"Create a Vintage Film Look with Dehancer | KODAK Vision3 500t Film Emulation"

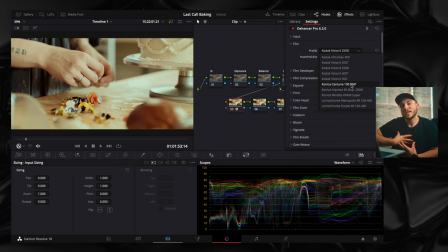Disclaimer, I'm not a well-educated film person, and most if not all of the controls in Dehancer are built to be traditional film controls. So they'll be like, yeah, you can push your film, and you can pull your film, and you got color head, and you can change your tonal range.
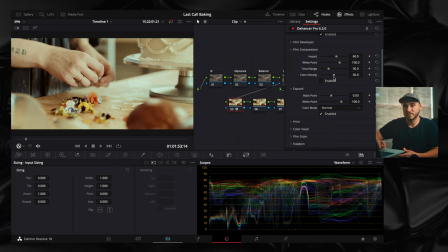I don't know what all that means from like a film perspective. So if you also don't worry about it. As with any tool, just spending time playing with it and dragging things from left to right pretty much helps you get a grasp on it. With that said, we'll come to our film, select Kodak Vision3 500T, because that is what our inspo is.
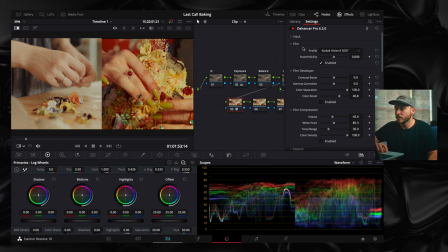Okay, sweet. Now that we've selected our film, my next thing I like to do is come down to print, mainly because whatever print profile you choose is gonna affect your image a lot. So I don't want to make adjustments and then have to remake them. If we look at this drop-down menu, you'll see the classic Kodak 2383 print film.
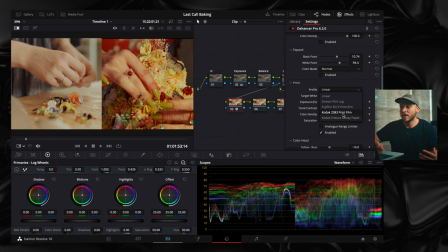This film print is used a ton in Hollywood movies. Even now, films like The Batman and I think Dune will shoot digitally, print the footage onto Kodak 2383 film and then scan it back in. Don't quote me on that process, but I will say that's not the look we're going for in this image.
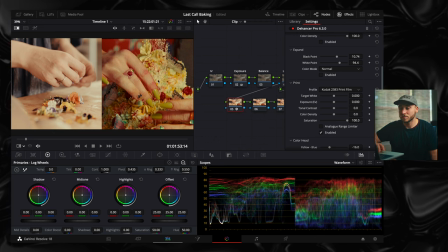That's not the look that our inspo really kind of promotes.
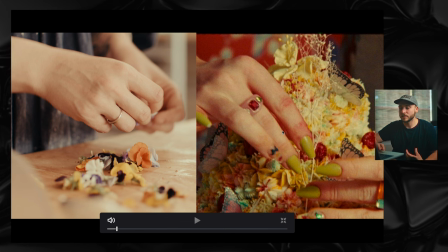This look is very like color dense and very vibrant and very nice, but there's something that separates it from the Kodak 2383 looks.
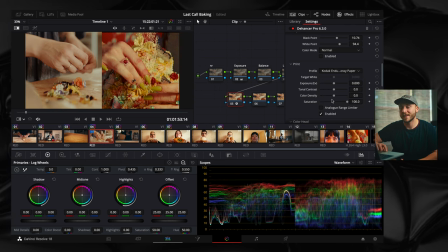For this piece, I really like the Kodak glossy paper, so we'll select that. And then I'm gonna come down here and click on the analog range limiter. Based on the name, I'm gonna assume that it limits the range of our luminance and maybe even our colors to something that could be shot on film or developed on film.
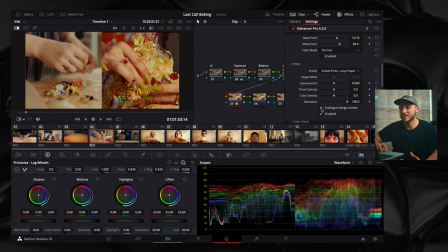I'm gonna keep it on for now. Maybe I'll turn it off because it is kind of washing out our image over here, as you can see.
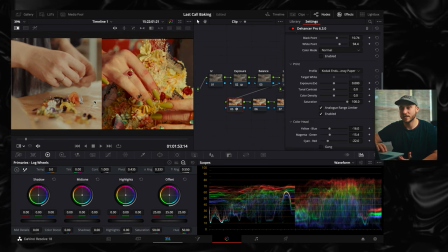Not a lot of contrast, not a lot of color density in our image right now. So I'm gonna drag our color density literally all the way up. I love what it's doing to the flowers here. Like, check that out. So next thing, I'm gonna come up to my expand, enable that, and set our black and white point.
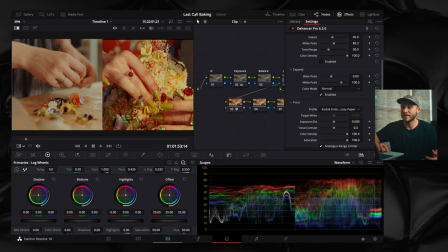This is gonna do a ton to dial in the contrast of the image. And I'm literally just gonna match my white point to the white point of our inspo on the scopes, and same for our black point. So I turn that on and off. I mean, we're coming so far right now.
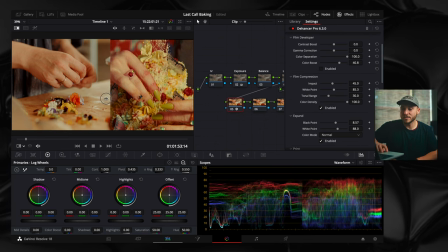Next, I'll jump up to film compression. And what I can tell this is doing is it's taking our whites and really softening them out and compressing them.
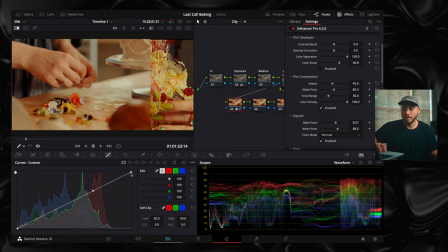Similar to what would happen if you came over to your tone curve and drug down the top. You know. Anyway, flicking that on and off, I like what it's doing, but I do feel like it's taking a lot of punch out of our image. So I'm just gonna try to dial in that white point where I want it to be.
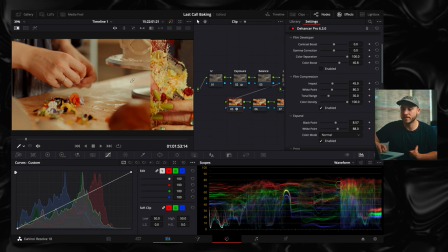I'm mainly looking at their skin tones and this kind of hot spot or hotter spot over here. I really feel like it's still doing too much. The cool thing is most of the parameters on Dehancer have an impact slider, which is basically like a global adjustment.
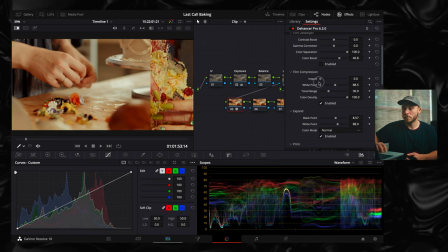So I can come in here and raise it up if I want more or take it all the way down and it's basically like it being turned off.
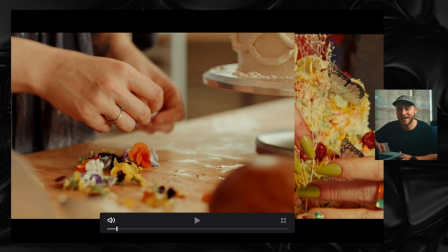I think that's done just enough. We still have kind of some bright highlights in their skin tones.
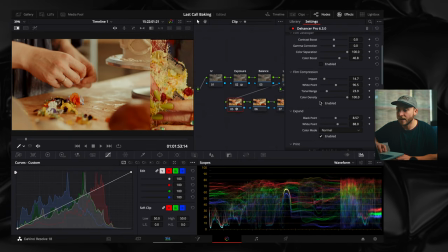This spot is a little bit more managed and we're not losing too much punchiness. Right above that, we have our film developer tab.
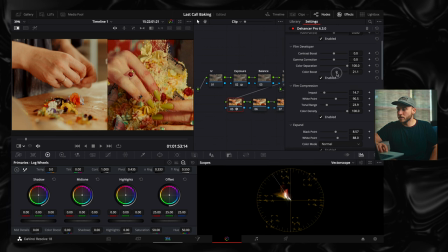Maybe I'll jump over to my vector scope and mess with this color boost a little bit, but I really don't think much needs to happen here.
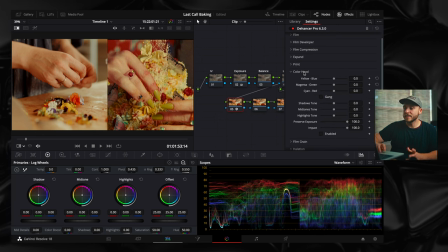Dope. So next I'm gonna come over to color head, and this one is pretty powerful and it is very much in that same realm of making broad strokes and broad adjustments to make sure that we can keep our entire piece and our entire video pretty consistent.
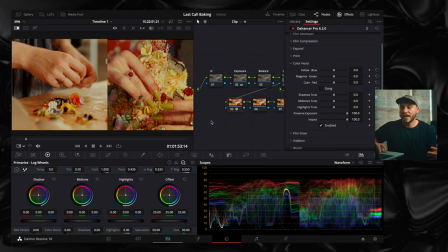Pushing and pulling these colors in and out of the image in a broad way, I feel like will help us get to this look a little bit more and kind of stay more true to that Kodak Vision 500T film emulation.